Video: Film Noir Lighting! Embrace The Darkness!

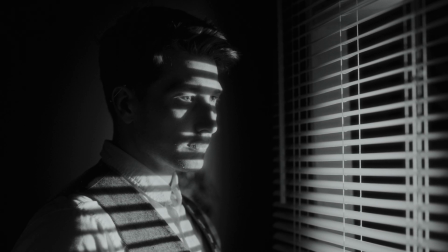[0:00]
Hi everyone, in today's video I want to show you some classic lighting techniques for one of my favourite film styles, noir.
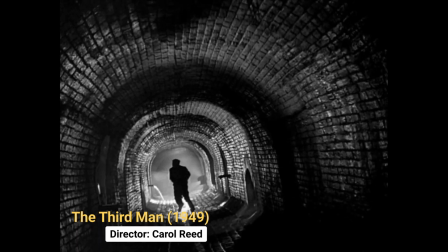[0:08]
Film noir is defined by stylistic but simplistic black and white images with high contrast lighting,
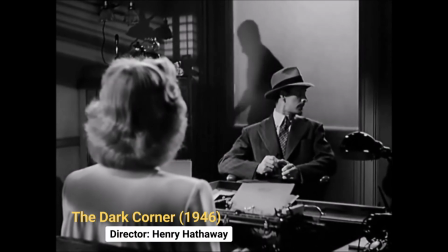[0:14]
and film noir is an excellent starting point for filmmakers as it allows you to gain a fundamental grasp over lighting,
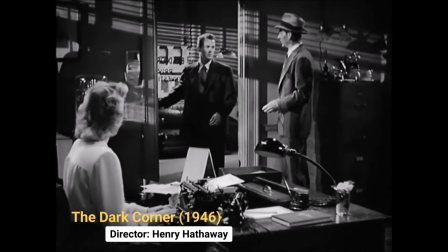[0:21]
contrast ratios and composition. Camera operators at the time were trying to emulate chiaroscuro,
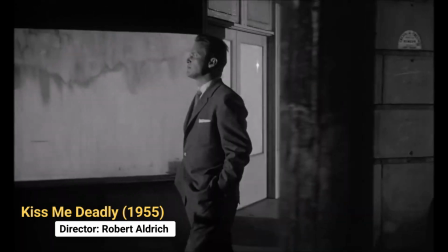[0:28]
aiming to place more emphasis on shadows and lighting in an attempt to overcome the blandness of more traditional three-point lighting approaches.
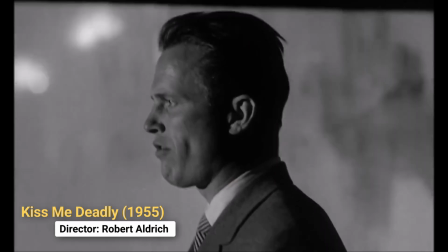[0:38]
Now, noir came about through the budgetary constraints and the technology of the times and is often more nuanced in its compositional approach,
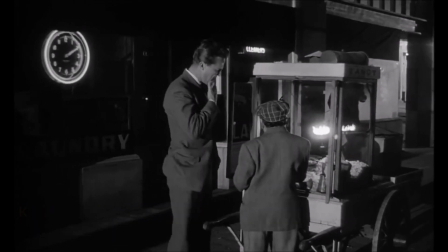[0:46]
relying on simple framing to create specific pockets of interest,
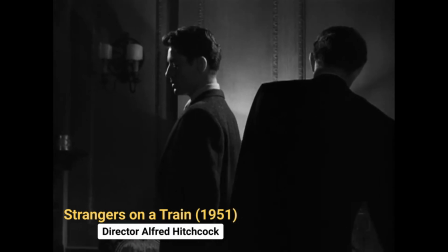[0:50]
and the intensity of the light source and placement draws the audience to a specific location.
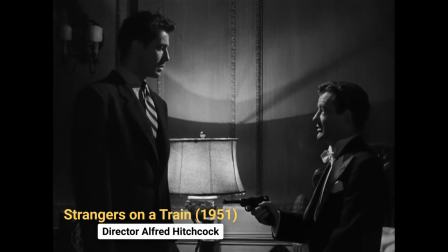[0:56]
So let's take a look at some simple but effective lighting techniques which are a staple of the noir style.
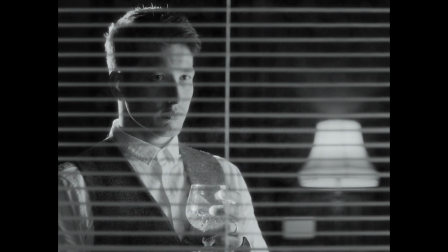[1:03]
So first, I want to create the classic shot of a subject in a state of thought, and I want to frame it through blinds, a staple of the noir style.
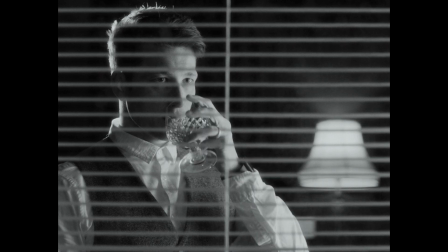[1:12]
So first, I want to create some ambience and separation between the foreground and backdrop. So I've turned on a practical lamp on the back wall. This creates a pocket of light and adds contrast, which will balance the overall scene as we continue to expose the foreground, and this will fit nicely with the square framing.
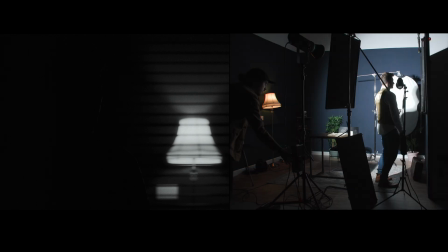[1:34]
Next, we're turning on our main key.
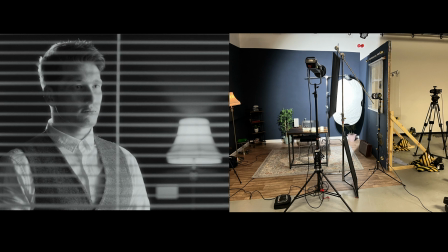[1:36]
This is a 300x which has a reflector attached, and it's situated outside of the frame, behind me and to the right of my shoulder.
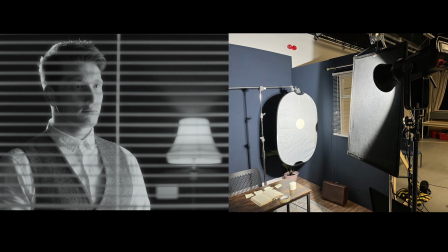[1:44]
This is being pointed at a white bounce board which is reflecting onto my face and producing a soft but distinct key, while still allowing a lot of contrast on my fill side.
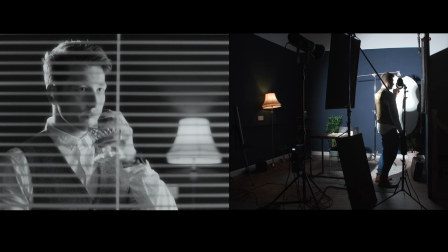[1:55]
Its gradient is gradually transitioning from light to dark and produces a contrast
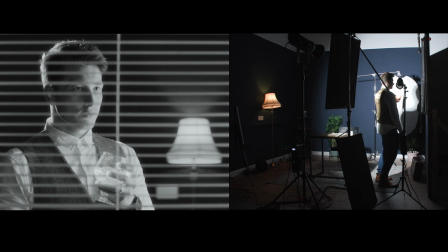[2:00]
ratio which still allows for some detail to come through across the shadows, for example on my eye.
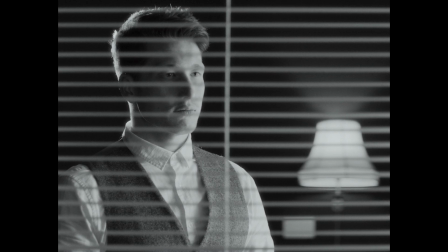[2:07]
Now, I wanted this setup to be minimal with as fewer lights as possible, and I wanted the 300x to act as both a key and a rim light.
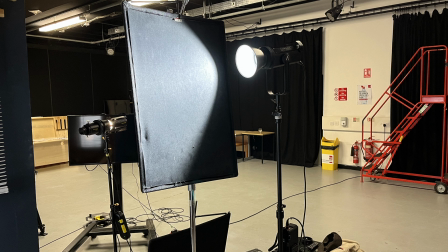[2:16]
To achieve this, I placed a black flag on a C-stand just in front and ahead of the key light.
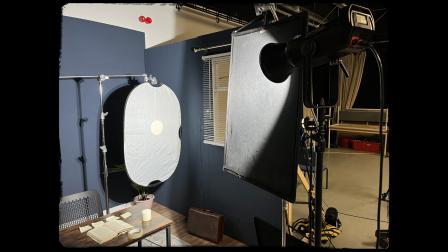[2:22]
This allowed me to block a portion of the light across the fill side, and depending on how far forward or backward I lean, this will increase or decrease the spill of the rim across my hairline.
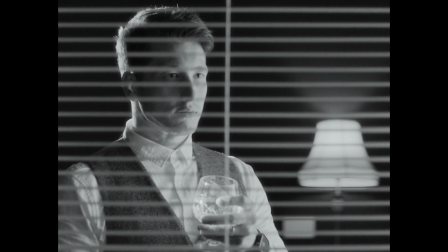[2:35]
This rim light helps create separation across the dominant shadows on the back wall and the fill side of my face,
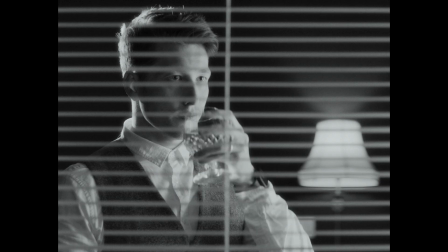[2:41]
and helps to bring forward my body in combination with the key on the opposite side.
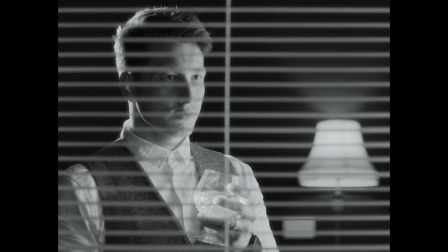[2:46]
It's a nice play of shadow and contrast.
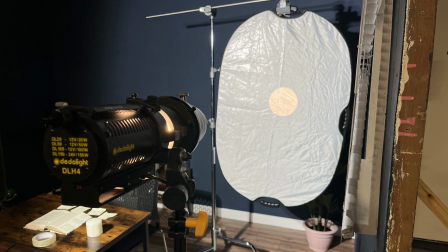[2:50]
Finally, just outside of frame, I've got a Dado 150 with the lens projector spotlight attached, and this is focusing on a narrow beam of light in the direction of the glass.
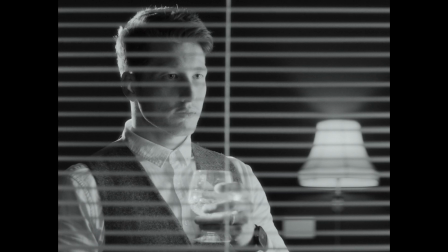[3:00]
The aim of this light is to create some nice reflections from the water inside the glass,
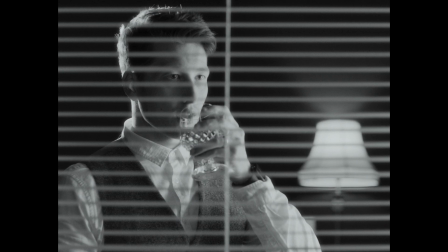[3:05]
which will in turn create a subtle and mottled bounce across my face and body.
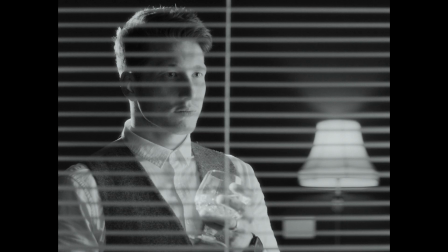[3:11]
The light's angle can be adjusted based on where the glass will be positioned during the sequence. Doing this also adds a subtle amount of fill across the shadow region of my face, just allowing a little bit of interaction with the light sources.
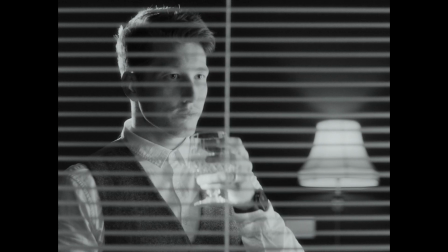[3:27]
I've also placed my body across one side of the frame and my eye line in between the blinds for composition,
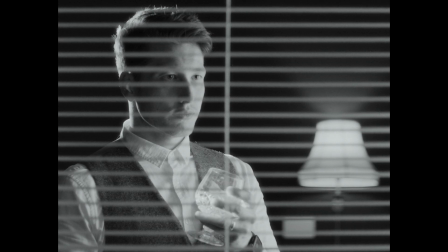[3:33]
and ensured the blinds are white in colour as these reflect when the key light is turned on, and complements the darker background. To achieve the effect of water running down a window,
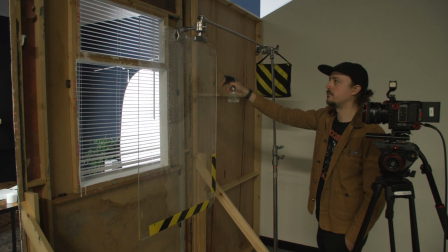[3:44]
I placed a Perspex panel behind the blinds and mounted this via a C-stand and Mathellini clamp.
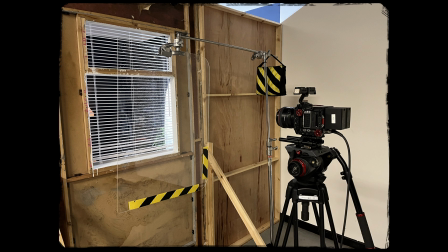[3:50]
Once in place, I used a water bottle and sprayed the Perspex to create the dripping effect.
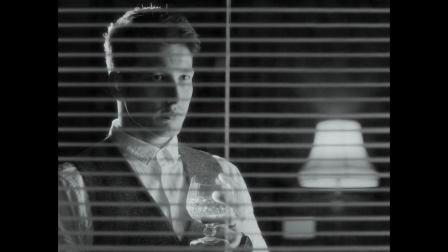[3:56]
Now, if I was outside, I would have liked to have used more water and used a hose pipe with an adjustable head to get more consistency and a different effect.
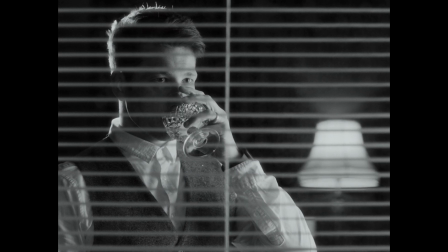[4:05]
But as a quick DIY setup, I'm pretty happy with how this turned out.
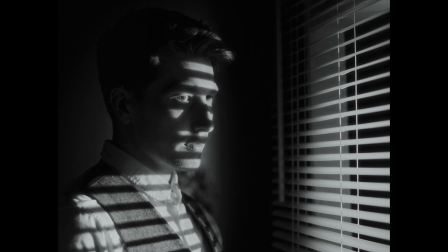[4:11]
For this second shot, we're going to keep our subject in the same location, but adjust the camera angle.
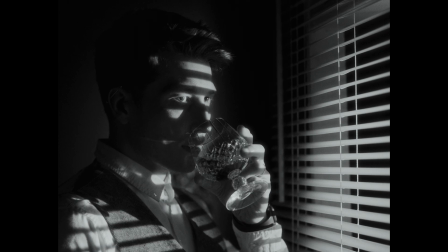[4:17]
So this time we're inside the building looking out, as opposed to outside the building looking in.
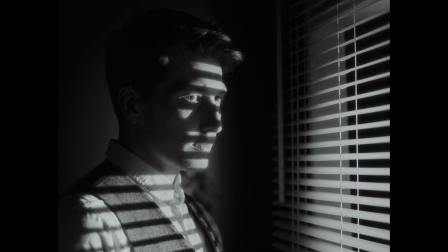[4:23]
For this shot, we again have a simple setup with very few light sources. The camera's axis is off to the side, pointing into the corner of the room, and we're framing with a medium close-up to make the shot feel more intimate, and the blinds are creating leading lines as they fall toward the corner.
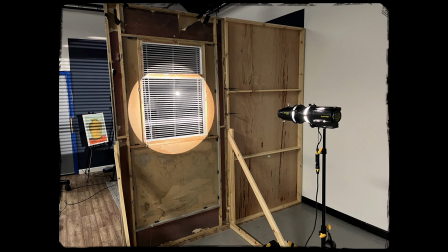[4:41]
Our first light is placed on the outside of the window. This is a Dado 150 with the lens projector spotlight attached. It's placed at a certain distance and is focused on a certain point that the circle fills the window frame,
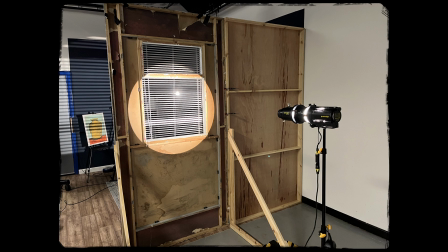[4:55]
and it appears as a sharp, hard light source. When pointed through the blinds, this will create hard cuts of light.
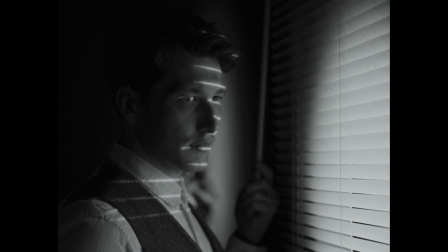[5:02]
We can adjust the width of these cuts by closing or opening the blinds,
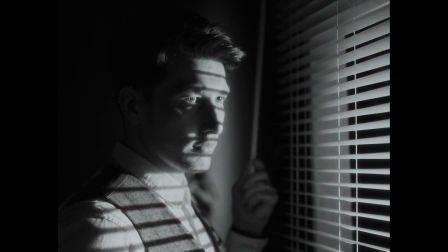[5:07]
and how these fall across our face will be determined by the angle and height of our subject.
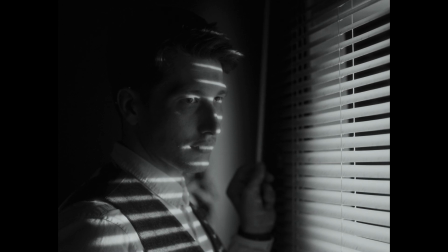[5:12]
My aim here was to ensure the eye closest to the camera was framed within one of the light cuts,
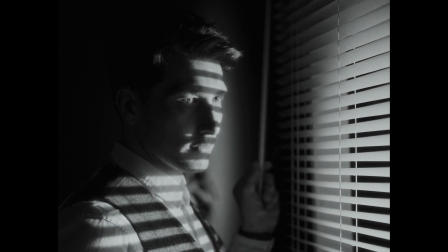[5:18]
as it provides nice framing and draws the audience to the subject's eyes. Finally, to add some depth and separation between the foreground and background, plus a hint of shadows with some shape,
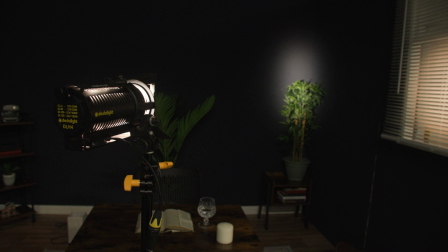[5:30]
I placed a plant into the corner of the room and shined another Data 150 into it,
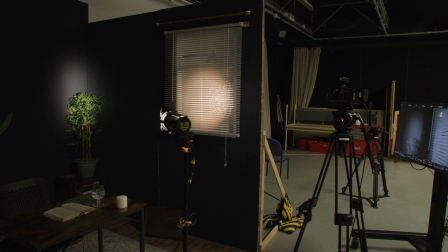[5:35]
this time with barn doors attached to control the light spill. Angling this light onto the wall in front of my body or behind my body will vary the contrast ratio and the foreground to background separation.
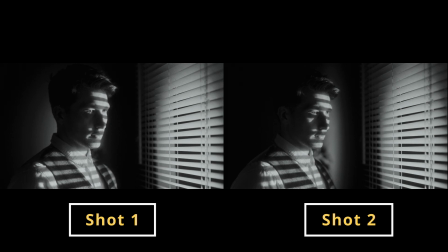[5:48]
And honestly, I'm not sure which shot I prefer more. My mind keeps switching between both. I like the greater separation in the first shot, but I love the deep black contrast of the second,
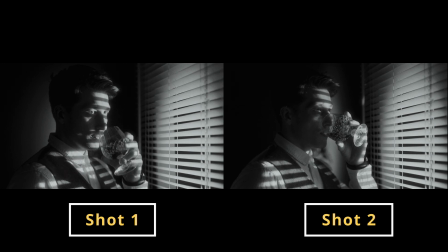[5:59]
in which the back of my body falls into the shadows on the left-hand side of frame, which juxtaposes the brightness on the right-hand side of frame.
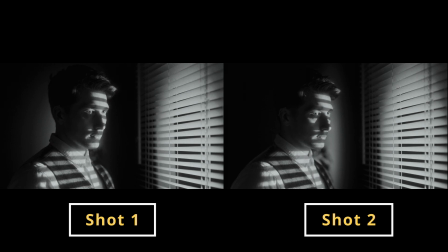[6:07]
Now this is just personal preference, but I think I'm leaning more towards the second shot.
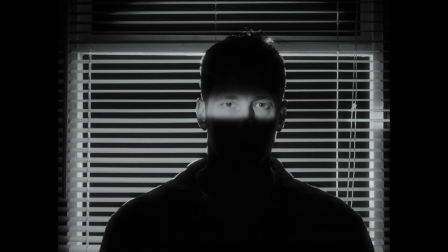[6:13]
Okay, for this third shot, I wanted to silhouette the subject and create a small pocket of light across the eye line. We've essentially moved the camera 180 degrees from our first shot in this video.
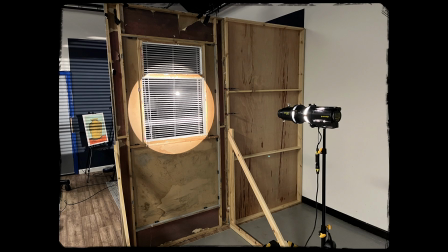[6:25]
And for the first light in this setup, we've again placed a Data 150 outside of frame, pointing through the blinds and onto my back, and this is creating the silhouette.
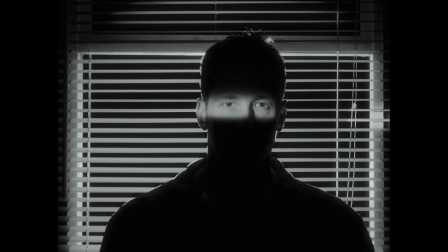[6:36]
Now, to create the cut of light across my eye line,
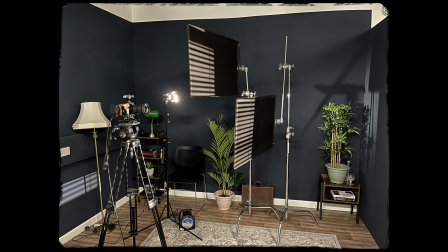[6:39]
I've used a Data 150 with barn doors and two black flags which are connected via C-stands, and these are staggered close to one another just ahead of the light.
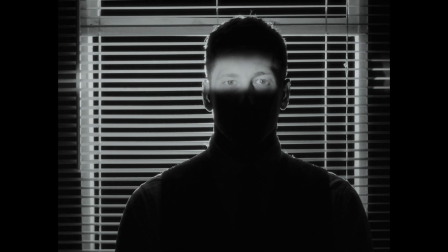[6:50]
These can be adjusted via the C-stand arm and gobo head for different heights and different widths of light. The barn doors also allow additional blocking at the sides of the Data 150,
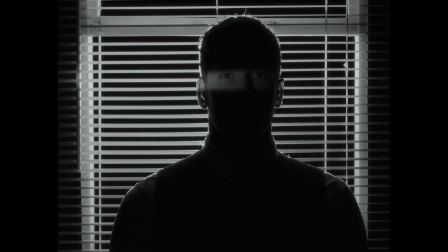[7:01]
which means I can concentrate the light into a specific area of the frame,
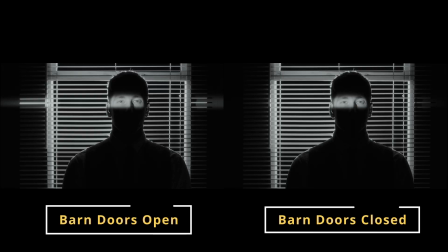[7:06]
meaning the light doesn't spread across the entire horizontal plane of the image.
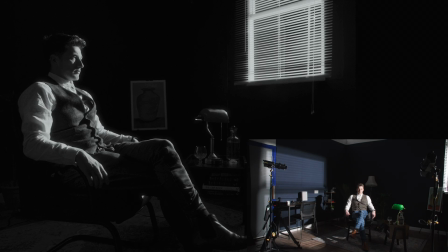[7:12]
Finally, for our last shot, we have a wide frame, and I've got two 300x aperture lights shining through the blinds and angled in a certain way that they're not visible through the window. This is acting as a hard key light source, creating dramatic shadows and providing some nice Rembrandt lighting across my face.
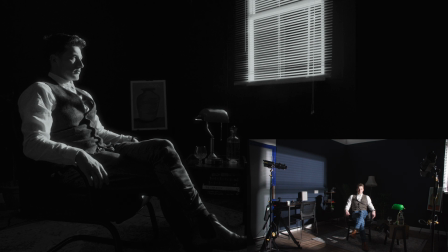[7:31]
It also gives us an indication for the direction of light, and illuminates the blinds within the window to help balance the contrast ratio across the left and right hand side of frame. Next, we want to build out the mise-en-scène and highlight some areas of interest to build out the room.
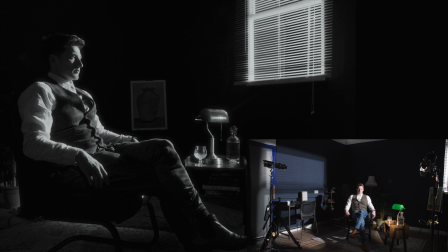[7:49]
So for this, we've turned on a Data 150 with barn doors pointing at the side table. This helps illuminate the glass and lampshade. Next, to add some depth and separation to the background, I wanted to make the painting more visible.
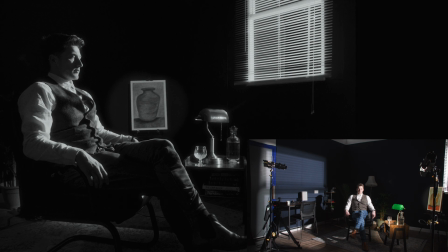[8:04]
So again, I've used a Data 150, but this time with the spotlight lens projector attachment. And this allows me to zone in on that specific area of the frame.